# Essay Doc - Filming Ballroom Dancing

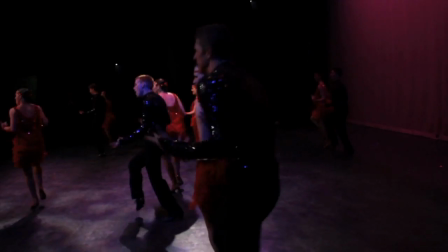So this is going to be a quick little discussion on some of the kinetics of
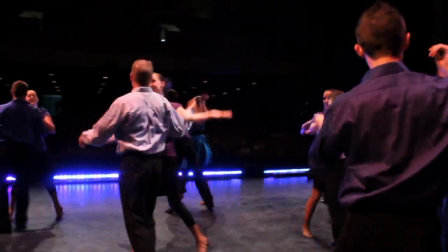filming ballroom dancing and sort of the difficulties of how translating motion into another medium and some of the things that I've learned about doing it.
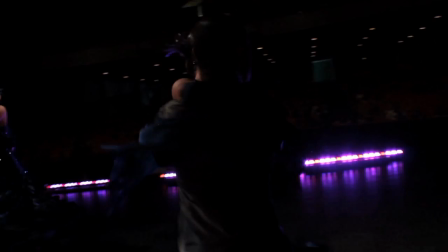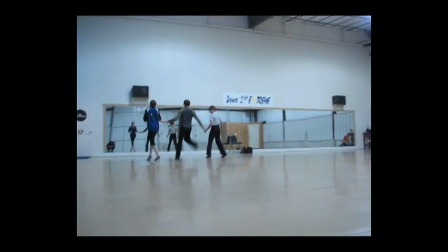I should preface this by saying that I'm not a bottom dancer at all but I had friends all through high school who were very into bottom dancing and by very
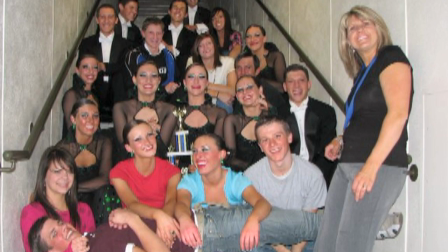into I mean they were on competition formation teams who go to nationals and compete and get walls of trophies.
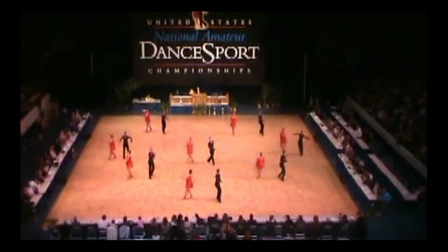So I would go with them to nationals and see them perform.
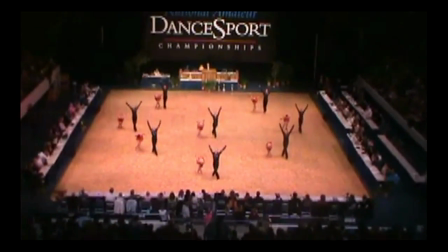It was always interesting to hear them talk about how they felt that the videos made of them didn't really reflect what they were doing on the floor,
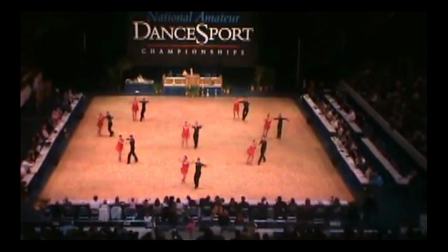and how when it was filmed it became very flat and lost all of its dynamics.
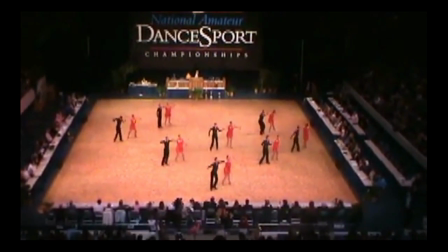But I was interested to see what else could be done with it and what opportunities could be found.
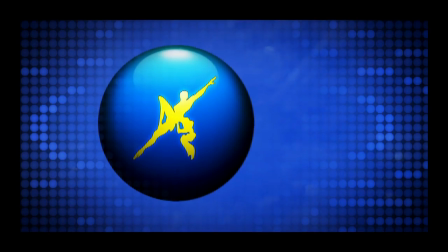I guess it all started because the company that my friends were dancing for, Extreme Balgum Company,
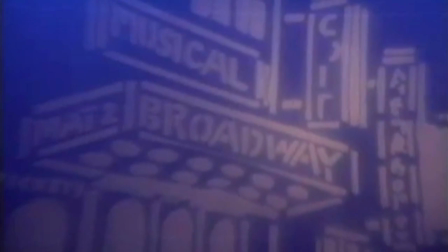is being filmed by a company who was making a single camera production of the year-end concert.
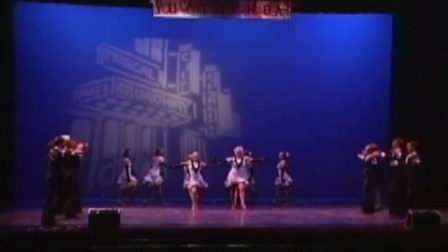And it was kind of with all the limitations of a single-camera production,
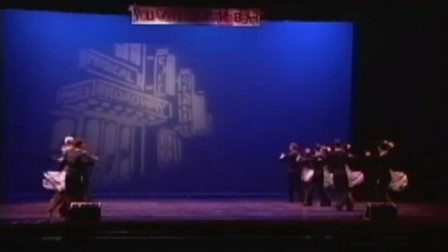long lens at the back of the house and zoom in in the middle of a shot to get a close-up and zoom out to see the rest of the action all in one take.
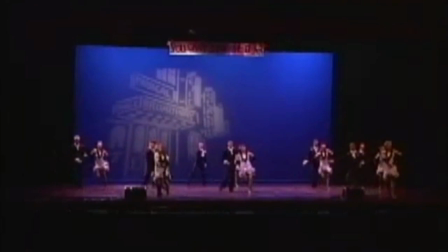I remember sitting in the Civic Auditorium year after year and sort of watching these year-end concerts because all my friends would go and were in the concert. Watching the DVD later was always a disappointment because you didn't see the fun they were having.
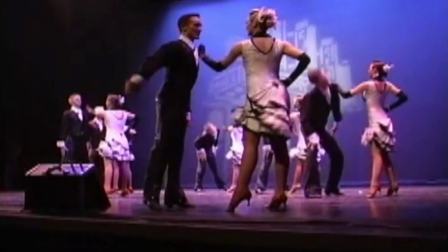I went to the extreme bottom coach and I asked if I could take over the production of this year and DVD and she said okay
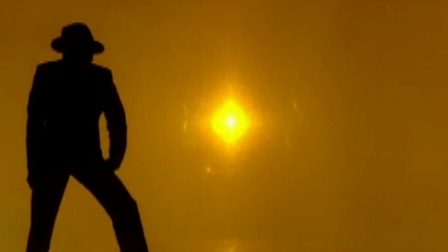The theme they were doing that year was Michael Jackson. He had just died and This Is It was coming out and they wanted to do a tribute
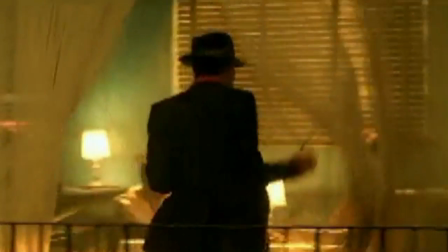And it was really interesting watching This Is It and looking up some of Michael Jackson's music videos I mean it was sort of a school for me because
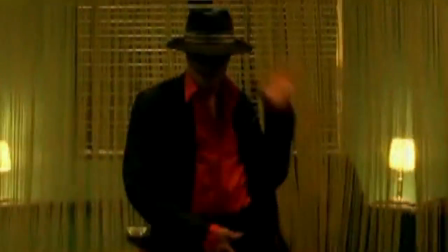He's always had a very strong sense of kinetics and how to interpret that really well into the medium of film Let's get this.
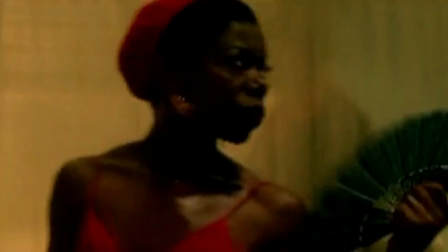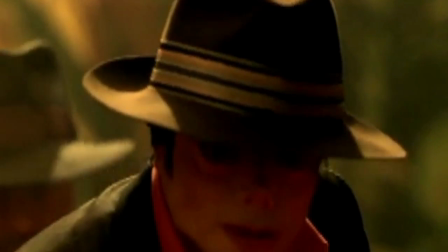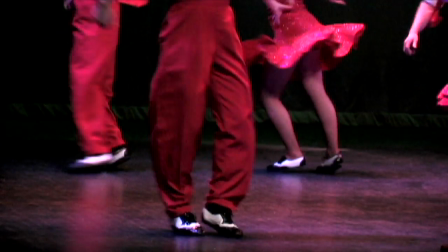Producing the show ended up being more work than I expected. I had to start a company to be able to produce the product.
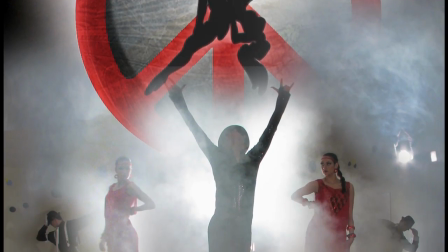We did some photo shoots for promotional posters. And ultimately, I had to figure out how to sell the DVDs back to people, mostly their parents and families.
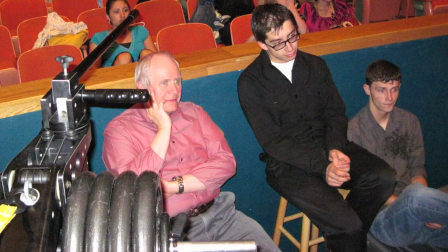And, of course, all they're looking for is to see their kid. But I was interested in capturing a different aspect of the show. There's a lot of energy in, like, you know, the performing arenas when these guys are performing at nationals or at their concerts.
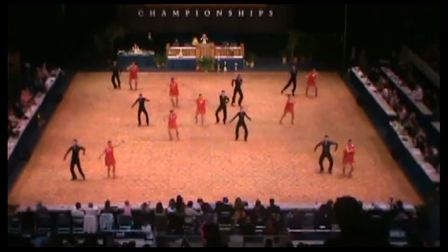I mean, there's people screaming their lungs out, you know.
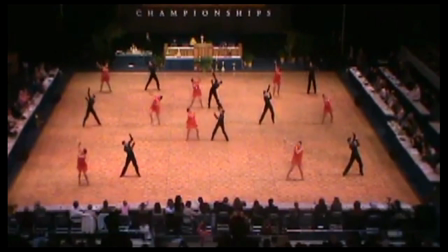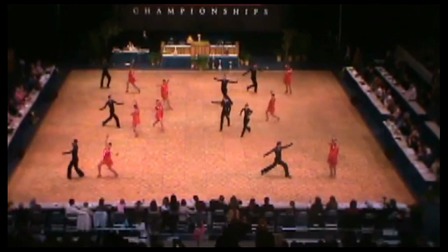To be able to translate that into a cinematic experience, I feel, is really important because that's a direct reflection of how they're performing,
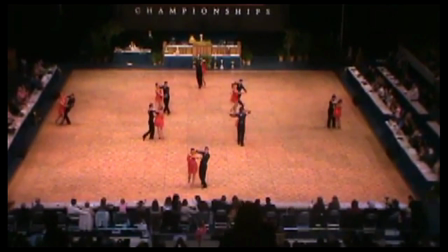what energy these people are putting into their dance performances, and ultimately, what fun it is.
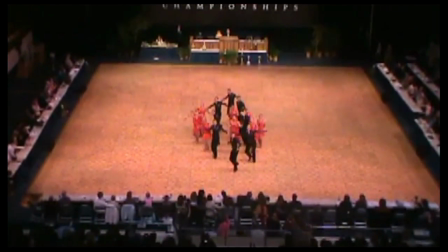It's designed to be seen from up high so that you can see the formations is people sort of,
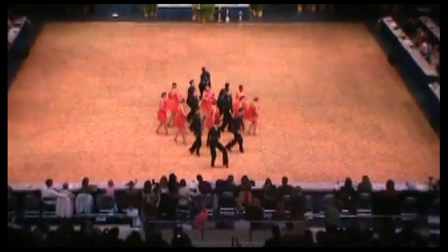you know, move in and out of these different arrangements, and that's part of the beauty and part of the style of it.
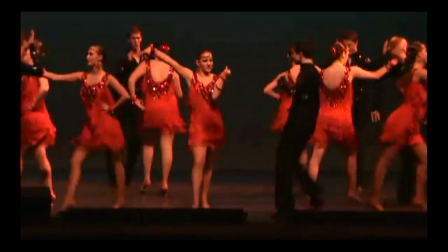And so by filming it from, you know, the proscenium level, then you'd never see that.
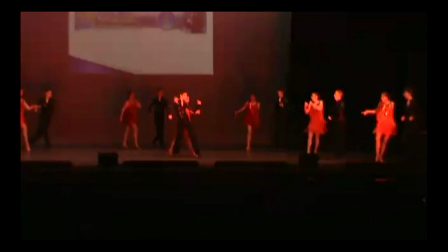And so that was one of the first things that I wanted to fix, and sort of the first studies I did was,
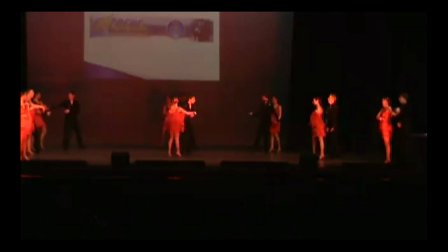okay, what if we put the camera, the wide shot, inside of the balcony so that you could actually see the formations?
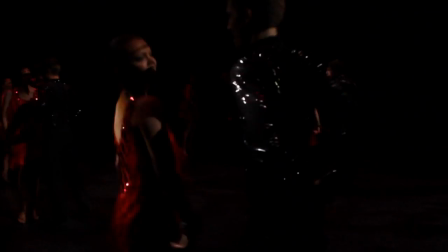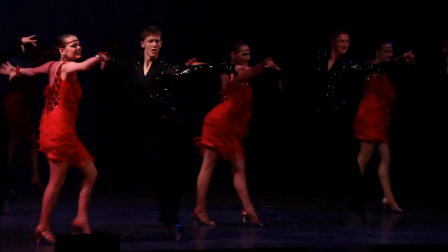So this is stuff I did now. I think it works better to have the camera on the balcony. You can see the formations and it gives a sense of scale to the whole thing.